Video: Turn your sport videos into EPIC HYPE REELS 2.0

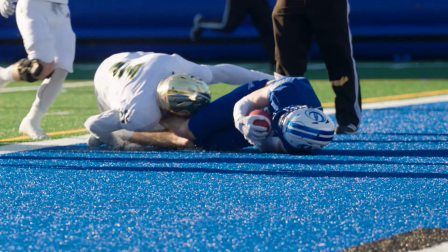(4:07)
And then I went back to normal speed at the exact same time as the player hit the ground so
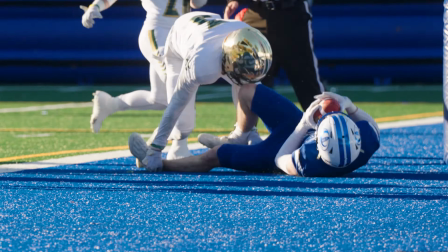(4:13)
that it almost feels like it's the impact itself that brought the footage back to that speed. And that's what we often mean when we talk about storytelling in sports videos. It's not always about telling the story of a game with a beginning, middle, and end. Sometimes it's just about embracing the action and making it look cooler than it is with well-timed camera movements, cuts, and slow motion.
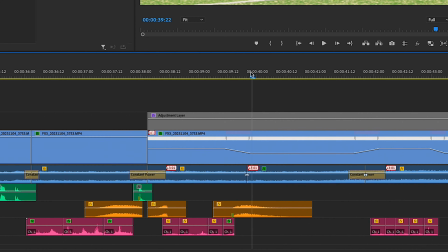(4:35)
But to tell an even better story, of course I added sound effects throughout the edit, which all come from my Ultimate Sports sound effects pack.
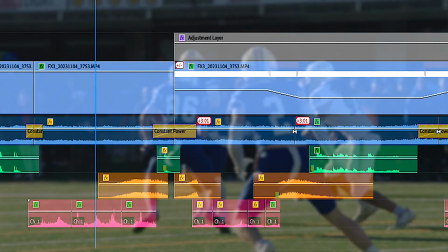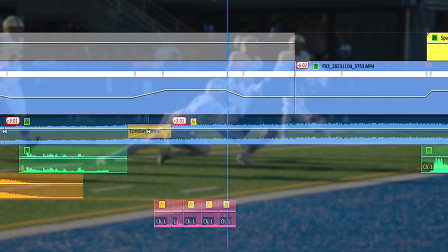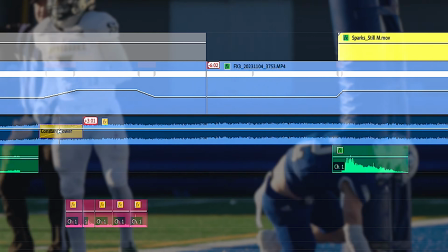(4:54)
And lastly, before we move on to the next edit, You guys probably didn't notice because I'm very subtle with these things, but there's actually a visual effect in there.
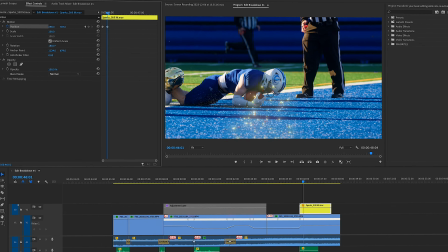(5:06)
I used the sparks effect from my Sports Impact Essentials to make it look like some of the turf sort of exploded on impact.
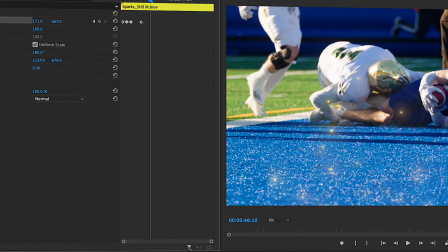(5:13)
I simply added the sparks over the footage, used position keyframes to track my camera movement,
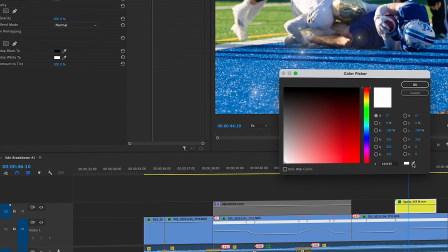(5:19)
and added a tint effect to turn the sparks blue just like the turf in the end zone. With my next edit, I want to show you how easy it is to improve your hype reels even more with my brand new visual effects bundle. And I also want to teach you how to pick and edit your music tracks.
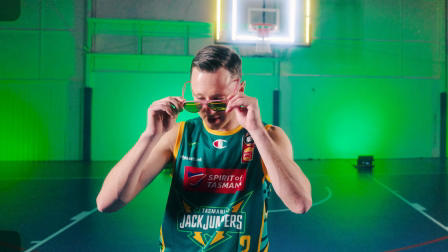(5:37) Time to get paid, blow, time to get paid, time to get paid, blow up like I'm blowing up like you thought I would.
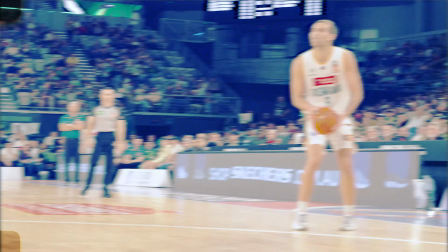(5:44) I'm blowing up like you thought I would. And if you don't know, I'm blowing up. I'm blowing up like you thought I would.
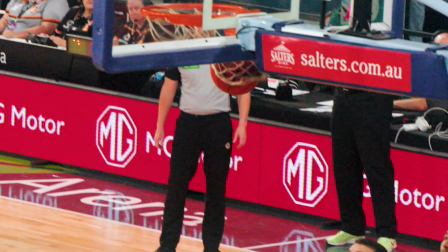(5:49) I'm blowing up like you thought I would. And if you don't know, I'm blowing up like you thought I would.
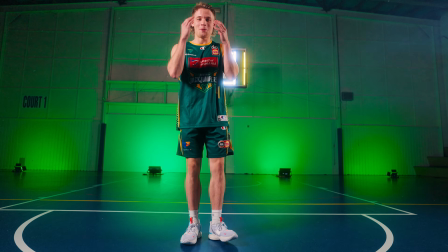(5:54) I'm blowing up like you thought I would. And if you don't know, I'm blowing up like you thought I would.
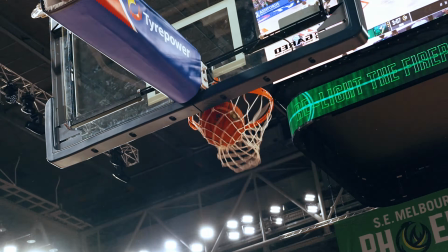(5:58) I'm blowing up like you thought I would. And if you don't know, look at the spin and the finish from Milton.
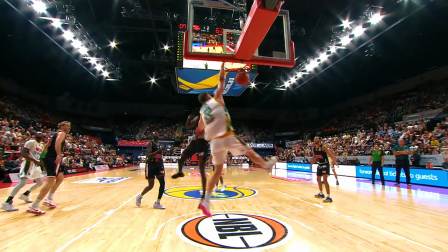(6:05) Magni gets upstairs on the loss. Oh, Holland to the hook. Turnover, Kelly with the jam.
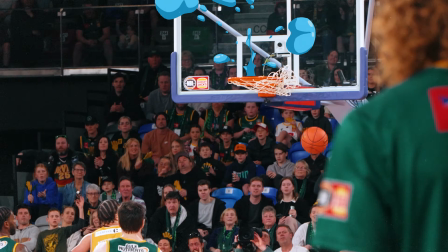(6:11) Right, he's got that 3 ball and he's going. Blow up like the world train.
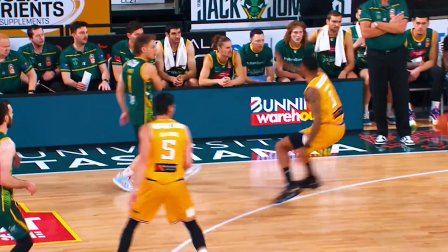(6:16) I'm blowing up like you thought I would. I'm blowing up like you thought I would. And if you don't know, I'm blowing up like you thought I would.
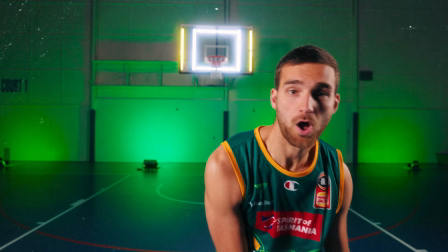(6:23) I'm blowing up like you thought I would. And if you don't know, I'm blowing up like you thought I would. I'm blowing up like you thought I would. And if you don't know, Blowing up.
Alright, so I'm not gonna go through the entire edit this time, but let's take a look at the visual effects.
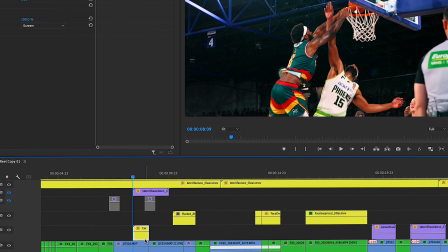(6:36)
For example, here I used the cartoon effect from my Sports Impact Essentials to exaggerate the impact of the dunk.
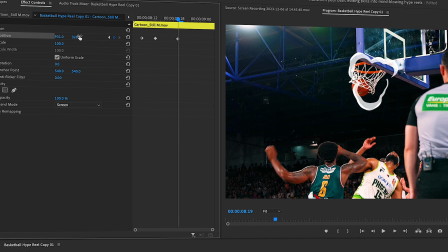(6:42)
Once I drag the effect on top of my footage, all I have to do is adjust the speed and position with a few keyframes, and that is it.
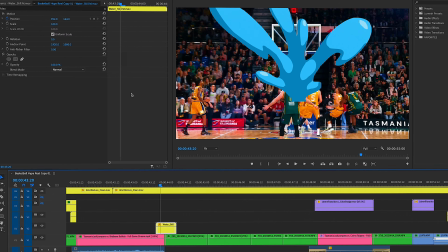(6:51)
Same thing here with another Sport Impact Essential.
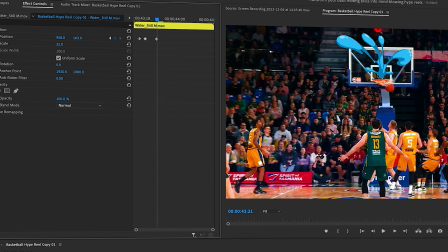(6:54)
This time I went with the water splash, which is perfect for 3-point shots, especially if you add a sound effect as well. The other pack in my VFX bundle is called Dynamic Sports Markers and Scribbles, and I like to use those to add an extra layer of excitement to the action.
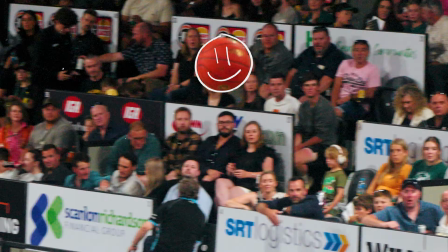(7:13)
For example, the happy and angry faces I use on the basketball to make it look more engaging.
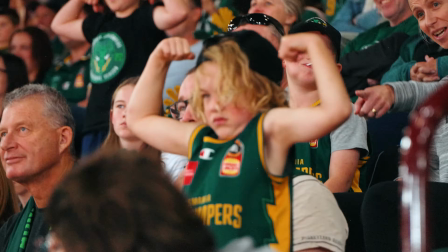(7:18)
And also the flexing arms I applied to the skid to, again, exaggerate the whole thing.
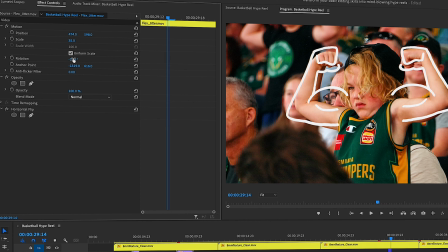(7:23)
These effects are just as easy to use as the impacts, if not easier. You just adjust the position, scale, and rotation if need be, and the job is done. So if you'd like to purchase my VFX packs separately or together as a bundle to save some money, or even if you want to buy my sound effects pack, or even my LUT pack for that matter, everything is available in the description down below. Alright, now let's talk music, because that's a subject that comes up a lot with up-and-coming sports videographers. Everybody wants to know how to pick the right track for their hype reels, where to find it, all that good stuff. So first of all, if you are looking for royalty-free music, ARTLIST is where it's at, in my opinion.
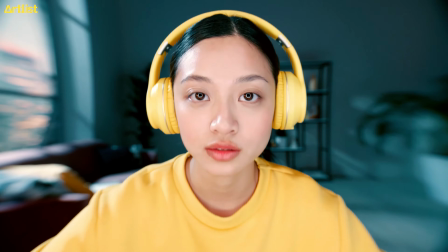(8:06)
They've come a long way through the years. They have a lot of variety now with new songs popping up on a regular basis.
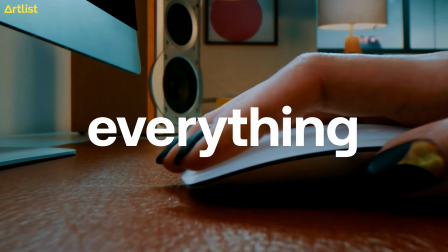(8:13)
There's even an instrumental version for almost every track.